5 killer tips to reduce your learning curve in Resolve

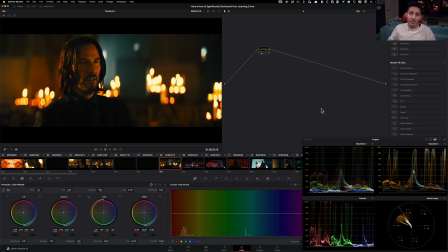[8:17]
We accept it. We see this and we go, this is so stylized. I love it. I bet you in log, everything was protected. Then in Rec 709, everything was protected. In grade, Jill Bogdanovich, a friend and one of my all-time favorite colorists, went ahead and made that choice,
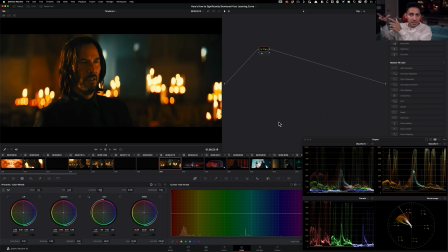[8:35]
you know, after getting the blessing from the DP and the director to push the look this far, because that's what serves this story and, you know, falls in that super awesome action genre.
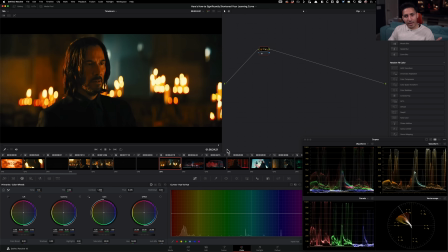[8:49]
And that's what's happening here, right? So we buy it, we watch it, and we don't care what color his tie is or what's going on over here. Why can't we see anything? Because what we need to see is right here in his, you know, eyes. And, you know, we have to focus on his face, and that's exactly what's happening. The vignette is really heavy too on here, right? Like it's just leading you to look right here.
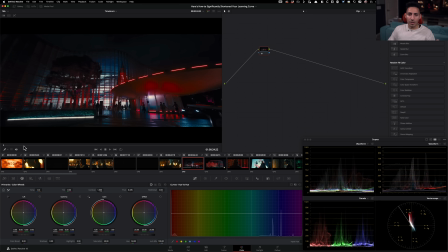[9:08]
So like reshaping light. These are the things that we're learning when we're looking at the best work that's out there. And that's what I mean by like, how much can you push your reds? What are these deep reds, right?
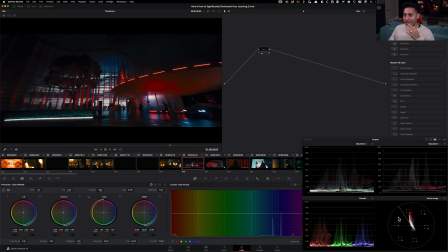[9:21]
Like the reds are not going all the way in the middle. If you look at it, they're leaning a little bit toward like magenta, just a smidge, just a touch. And that's what gives it even a more of like a Nike, like vibrant red, right?
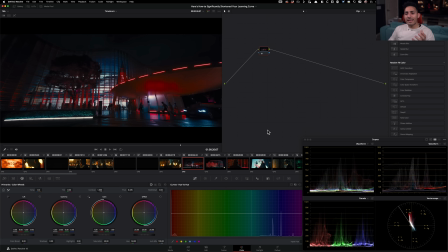[9:36]
And that's how they're getting that. So these are the things that would be really hard for you to just stumble upon.
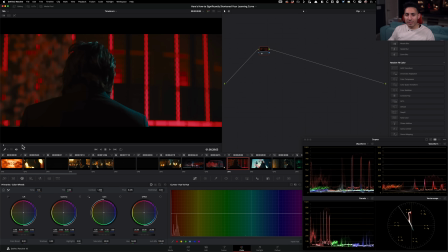[9:42]
And then when you watch it here and you see what's happening, you can go, oh my God, this makes so much sense. Look at the complementary scheme that's happening, right? Like there's a nice little cyan happening here. and then red over there, and we can see like this complementary scheme right here,
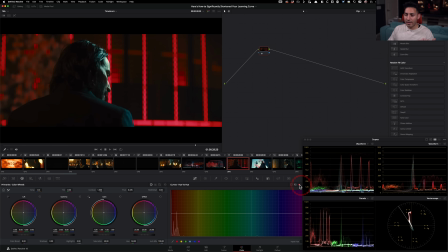[9:57]
because it could be really easy to just go under here and pull out like that color, right? I can even click right here and then just go in, and if I were to pull that down, let's see what happens, right?
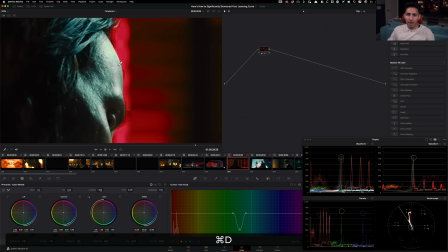[10:09]
So if I do before and after, right, like we're kind of pulling that out. Obviously the image is compressed, so it's going to break apart, but you get the idea.
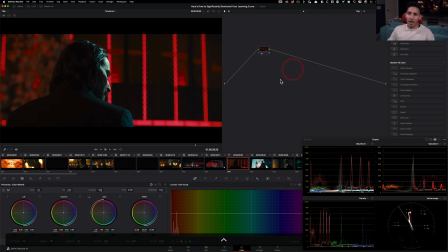[10:16]
Like we're trying to pull back from that saturation, again, taking away that juice that makes this look what it is. Or once again, if I go under saturation and pull it down and just trying to keep it kosher, you know, what the norm is and like what is proper, it would look like this,
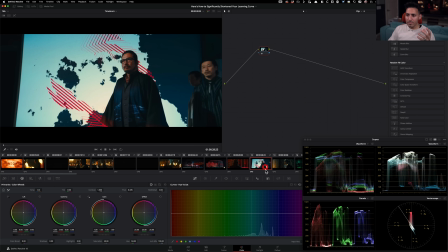[10:33]
and it wouldn't be John Wick, right? And that's why it's so important to look at these.
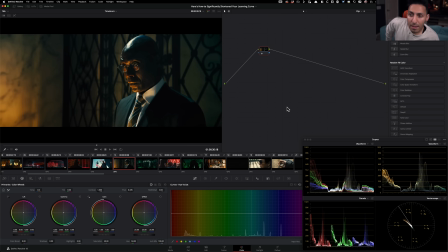[10:39]
And the next step is to not only just look at them, do something that I called play the what if game. Okay. And that is what's really going to get your brain going.
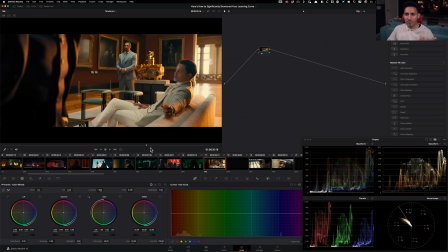[10:53]
Okay. So the what if game is this. Like if I'm looking at this shot right here, and if I'm here and I'm going, okay, I see where it is. Like I look at the vector scope and I like this. What if this is like a cold winter morning somewhere, right?
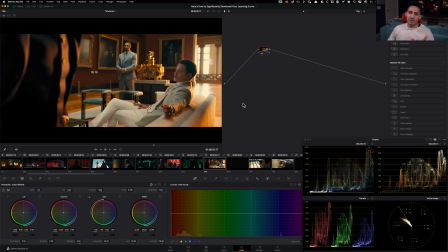[11:09]
Instead of like this warm, like almost looks like he's in Dubai or something like that, right? Like they're trying to create, like, I mean, I don't know. But just by looking at that, I'm thinking like, you know, maybe he is somewhere in like Middle East or something like that, right?
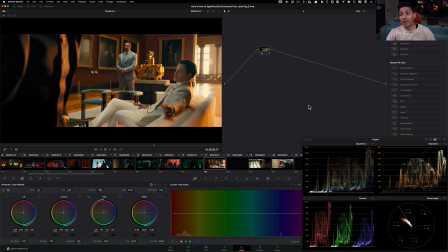[11:23]
So what if we try to change that? What I can do a couple of different things. I can go in my highlights or in my gain, and I can just pull this down, right? And I can just like really, really cool this off. And if I were to cool this off and do before and after, all of a sudden you see the back, right?
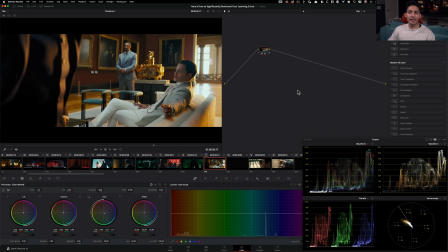[11:39]
We went from Middle East to like England. You know what I mean? Like just like that. We're now we're in London, right? We can even make it cooler, something like that. And you know, we just went from Middle East to like London, just like that. And that's the beauty of color grading, right?
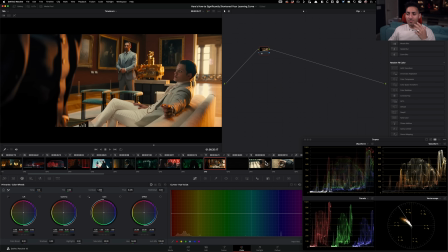[11:56]
Like that, it's that easy for you to like transform and put people in a different environment, whether it's weather or a completely different period, like, you know, period piece, like it could be from the 70s, 80s, or futuristic, right? We can do those things.
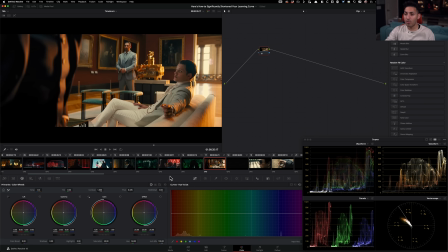[12:13]
If we want to be a little bit more subtle than what I did, then I will go under my offsets and move the entire thing over. So it's not just the highlights, it's the whole thing that we just drag down and we create like that kind of thing, right?